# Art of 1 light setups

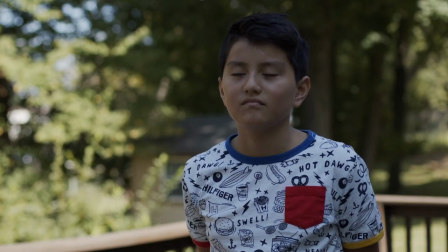0s
Welcome guys to another lighting tutorial and today I'm gonna show you how to set up different shots outside The example I'm gonna be showing
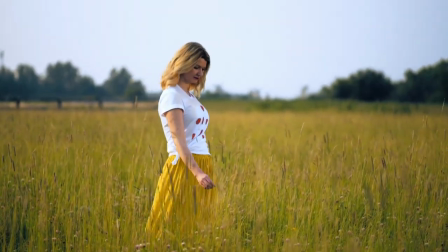7s
is for an interview But this same techniques can be applied to any kind of shot you're doing outside Where you want to add a little bit of lighting to
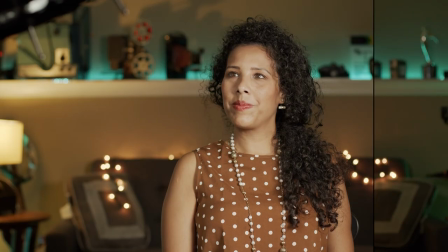15s
enhance your shot This is also gonna build on top of the previous lighting tutorial I did where I show you guys how I use shadows to
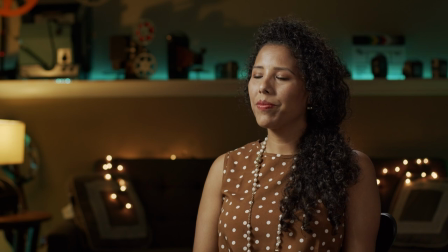23s
build extra dimension and add depth to your shots and And also make sure you guys stay till the end where I'm going to show you how you
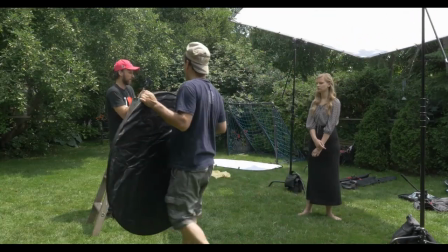31s
can do this with very minimal Lighting equipment or actually you can do it without any lights just purely using natural light
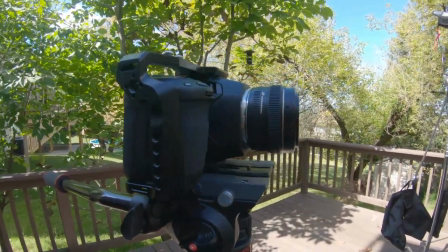38s
So this shot that I'm setting up in this tutorial is actually shot on the black magic packet 6k camera
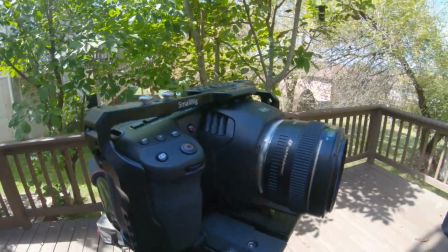46s
And I'm using the 50 millimeter lens now you can be using any kind of lens you want first I would
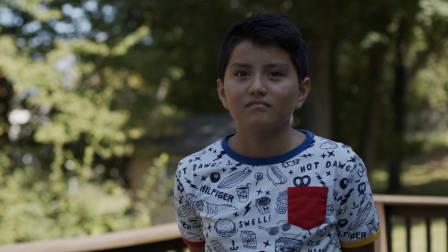52s
say before you begin to even do any kind of lighting Figure out more or less where your camera angle is going to be,
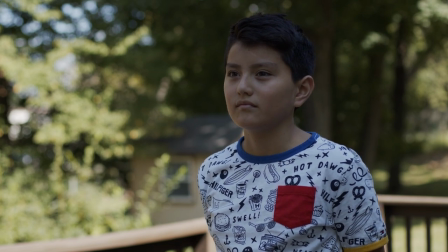57s
where your subject is going to be, what's in the background. For me, I wanted to make sure I have some kind of nice looking vegetation there behind our subject.
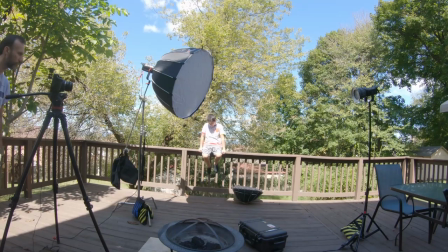65s
But again, this can be done anywhere outside. It could be an urban setting. Just remember that wherever it is that you're setting up your shot, always kind of make sure that you're aware of what's in the foreground, but also what's in the background of your shot.
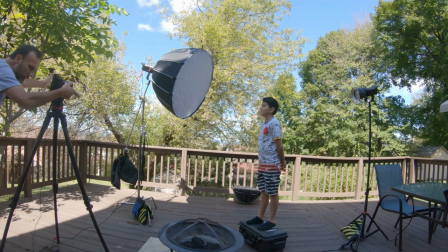79s
And this is going to become very important in the later portion of this tutorial.
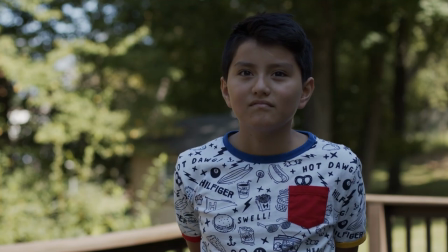84s
So this is how our scene looks without any lights and obviously it looks ugly,
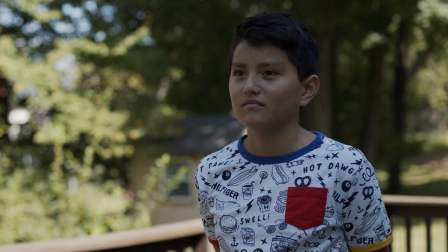89s
boring and our subject looks underexposed and that's because I actually have my subject
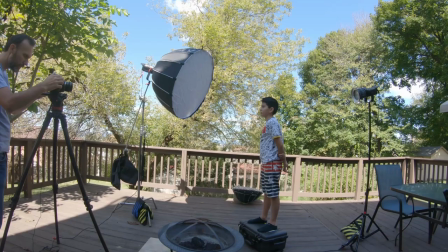95s
in the shadow whereas the background of the vegetation is out in full sunlight. Now why would you want to place your subject in a shadow? Well you want to do it for various reasons but number one I would say is because this way you can fully control the lighting and
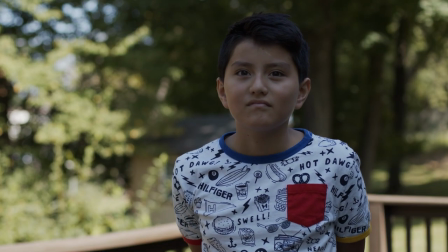111s
especially when you're going to take some time to set up the shot maybe you might want to do a few different angles of your scene and you don't
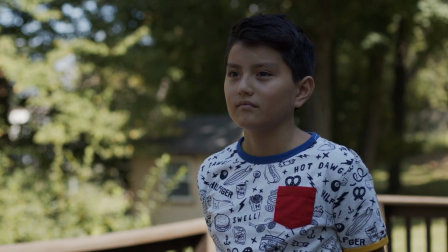118s
want the Sun to be moving basically throughout your shot you want to have kind of constant lighting so the first thing you want to do is you want
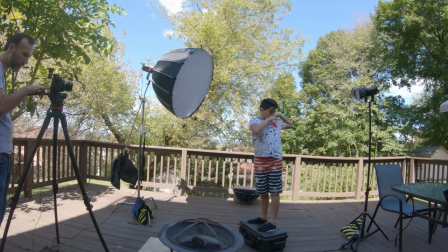125s
to either pick a spot that's somewhere in the shadow so the Sun is not directly hitting your subject or you can easily create a shadow by putting a flag on a stand or maybe like a large diffusion screen material that is going to soften and kind of
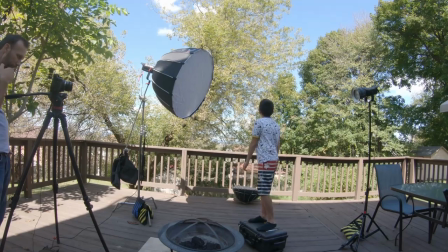141s
diminish the sunlight in our case i just put the subject in the shadow of the building that we have next to us now like i said our subject is underexposed because
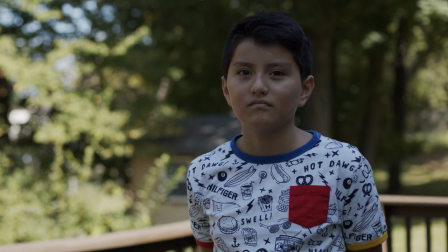149s
i've adjusted the camera's exposure to correctly expose the background
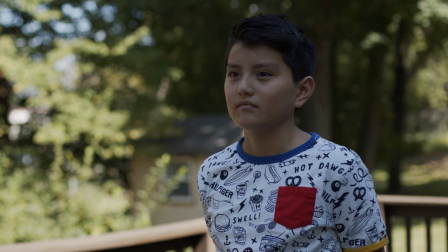154s
there which is again fully lit by the sun and it's something that
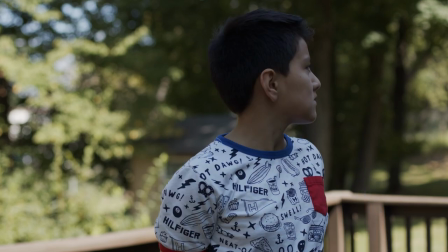159s
i really can't control i can't control the intensity of the of the light on that but i
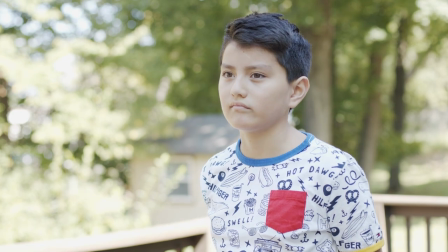164s
can obviously control the intensity and also the angle of the light that's gonna
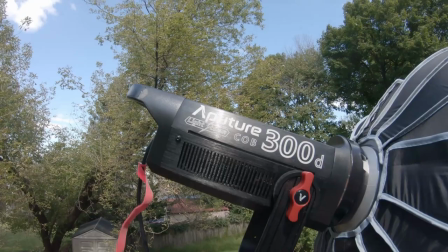168s
fall on our subject. So the first thing I'm going to do is put in my key light. In this case, I'm going to use the Aputure 300D light.
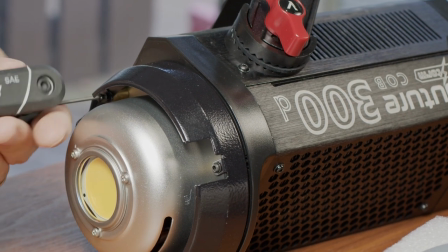177s
I'm using the first version of this light. It's still an amazing light and this is something I will actually give you guys like a kind of a quick tip.